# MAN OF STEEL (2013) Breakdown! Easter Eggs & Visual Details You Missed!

Welcome back to New Rockstars, I'm Eric Voss,
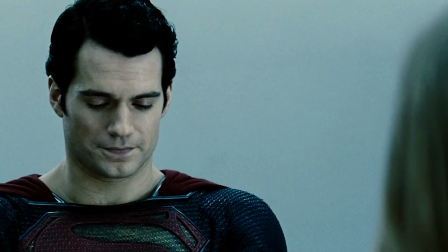1s
and Man of Steel was Zack Snyder's underappreciated launch of a deeply thematic and often misunderstood cinematic universe. With Snyder's cut of Justice League coming out next year, we are re-exploring Henry Cavill's Superman arrival for the many visual details,
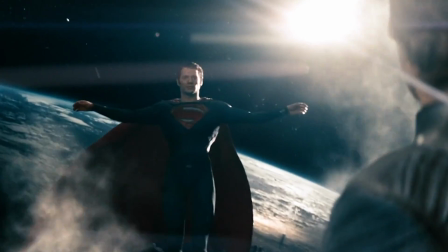16s
Easter eggs, layers of meaning, some not so subtle, others very easy to overlook under the layers of muscle.
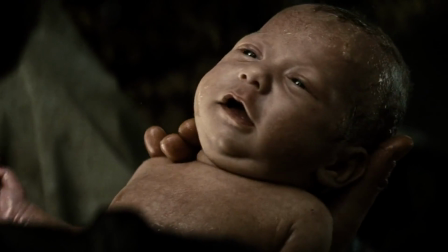23s
We open on Krypton, the birth of Kal-El, the first natural Kryptonian birth in centuries.
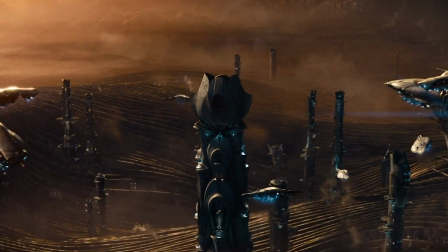29s
Snyder designed the Kryptonian architecture in the Art Nouveau style, meaning that no design can be as balanced as what nature creates.
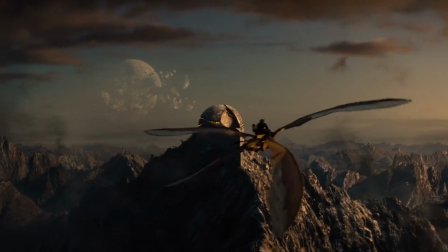36s
And Snyder himself acknowledged that the natural forms most reflected are reproductive organs, an ironic expression of Krypton's fertility crisis.
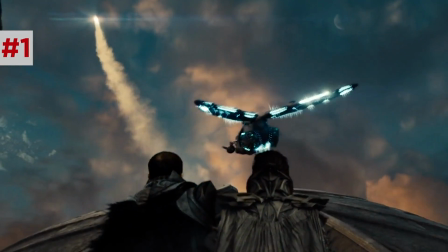45s
And yeah, Kal-El's pod shooting out of the L Homestead is life finding a way. Yep, that is our first missable detail. Brace yourselves. Now, the Superman sigil in these films is the House of El family crest, and translates to hope.
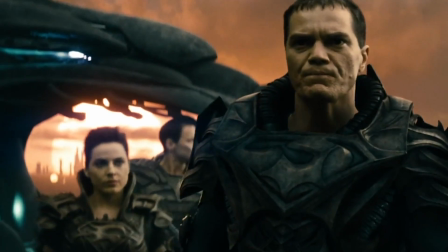62s
All Kryptonians wear their family sigils on their chests like this, the idea being that Superman suit is really just the common Kryptonian undergarment.
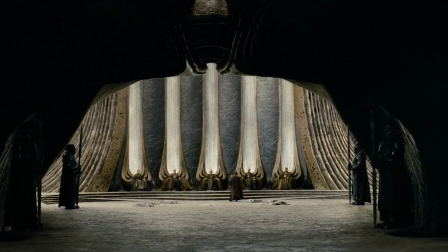69s
With Krypton's core becoming unstable, Jor-El begs evacuation.
I have held that hope in my hand.
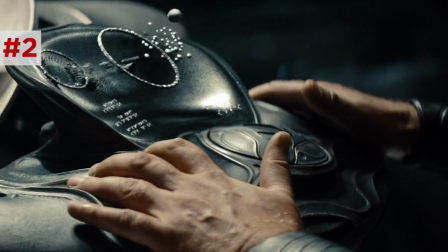75s
A clue for his encoding the Kryptonian genetic codec into the cells of his newborn son, the literal heir of hope.
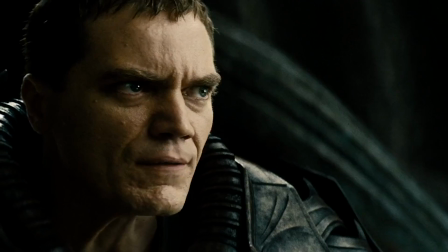83s Jor-El stands up to Zod. will sever the degenerative bloodlines that led us to this state.
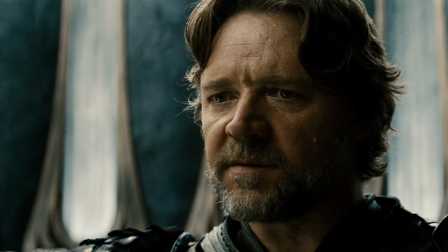89s And who will decide which bloodline survives, Zod? You?
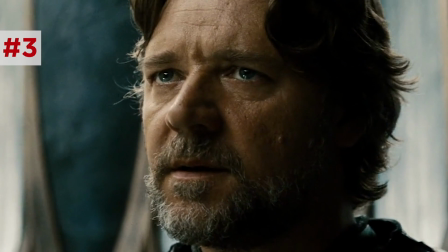93s
Russell Crowe's eyeline directs up to Zod's eyes, meaning that when he said the word bloodlines,
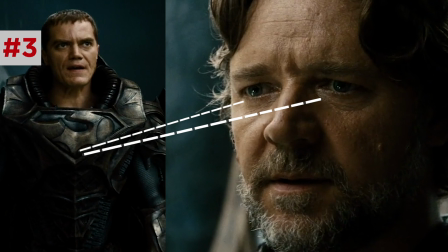99s
he was glaring in judgment at Zod's clan chest emblem, then redirecting that judgment to the face.
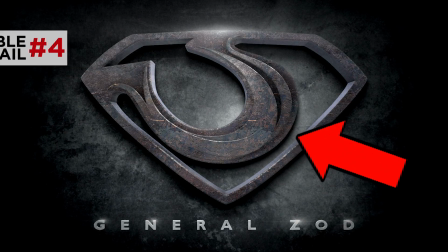105s
Zod's sword of rayo crest has a sickle shape, like the scythe of death, ending in a fine point.
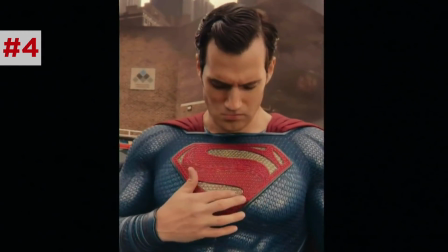110s
A contrast to the winding, flowing line of the L crest, which brings life like a river.
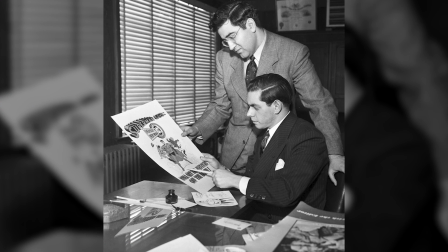117s
Created by Jerry Siegel and Joe Shuster, the family name El is a Hebrew word for God.
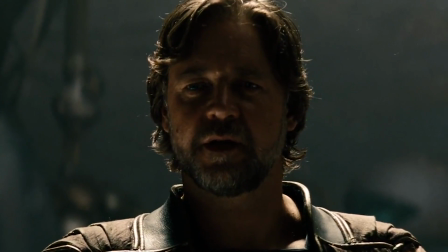123s
A parallel Snyder does not shy away from.
He'll be a god to them.
Cal is cast as a Christ figure over and over and over.
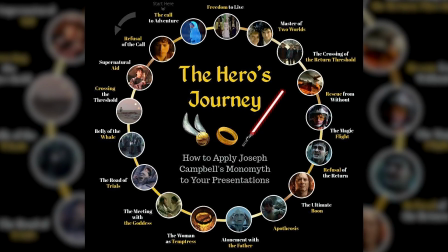131s
And Snyder does this really to link Superman to Joseph Campbell's hero's journey, the monomyth, hero with a thousand faces.
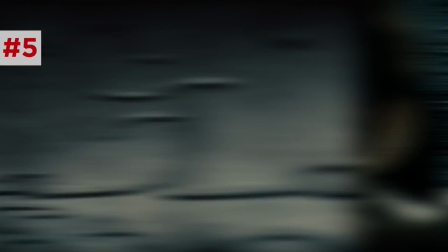137s
You'll notice Kryptonian glyphs are everywhere. They're actually on the opening Warner Brothers logo. But appearing on the council chamber, they translate to a Kryptonian poem.
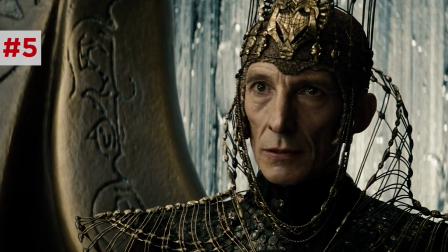144s
But according to Snyder, among these glyphs is also a translated quote from Joseph Campbell.
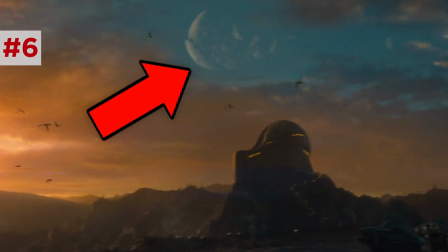150s
Now you'll notice looming over Krypton is this shattered moon. Snyder recently revealed that this was actually intended as a reference to a past battle with Doomsday.
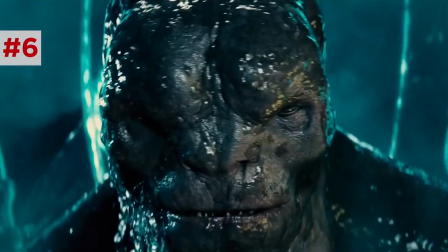158s
This was before he reintroduced Doomsday as Zod's corpse resurrected in Batman v Superman,
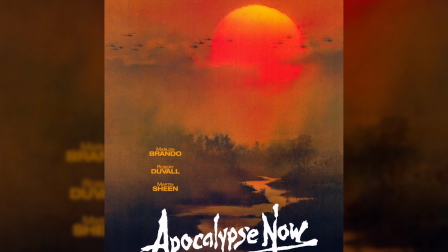162s
Zod's warship's approach in the heat of the sun, an homage to the Rite of the Valkyries in Apocalypse Now, a super iconic image that's not actually in that film, but on its poster. Now, Man of Steel as a film has a lot of concepts at play, Christ allegory, reproductive symbolism, Greek philosophy, but at its heart it was intended by the filmmakers to be an Immigrant story.
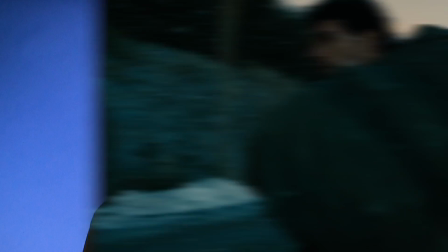181s
Now this isn't new to anyone who's read Superman comics or explored his mythology But this film more than others focuses on Kal-El as an
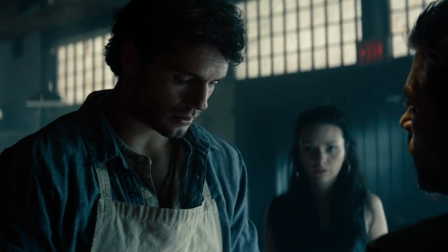188s
undocumented Alien in hiding hopping from job to job Hoping that authorities will see him as someone here to help not replace.
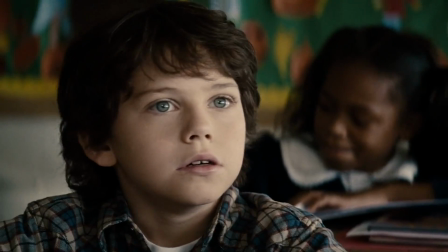196s I grew up in Kansas, General About as American as it gets.
Young Clark panics from his overwhelming senses and Martha tells him to make the world
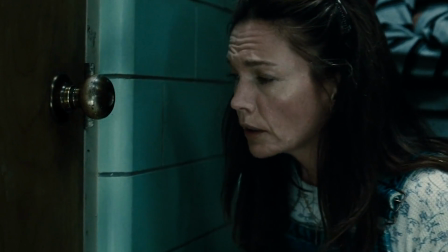206s
smaller just um focus on my voice composer Hans Zimmer in this moment simplifies it all down to the mere basic
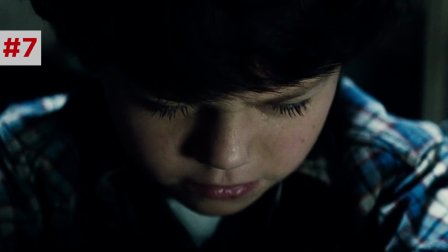217s
piano melody of this Superman theme reflecting Clark tuning out the world's distractions to
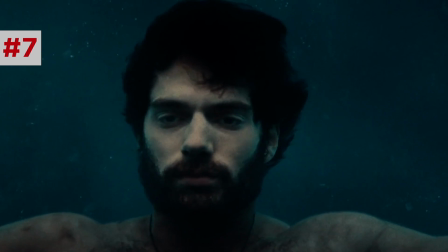223s
bring himself home to his core value of hope and the editing syncs this song with the whale song that
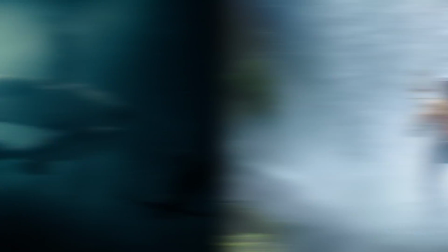228s
wakes up Clark in the water some theories suggested that those whales were sent by Aquaman. Snyder acknowledged it as a cool idea, but not necessarily one he intended.
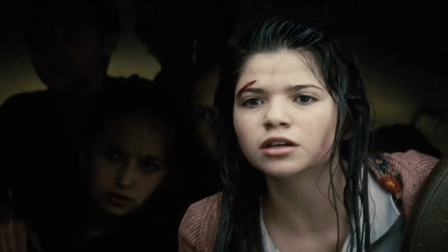236s
After saving Smallville school kids Pete Ross and Lana Lang, Pete's mom casts him again as a religious figure.
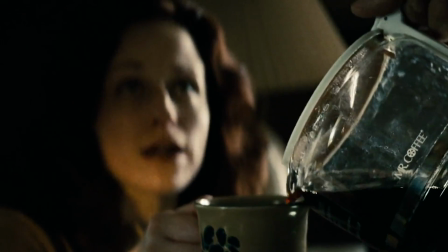242s You sure what he thought he saw was an act of God, Jonathan. This was providence.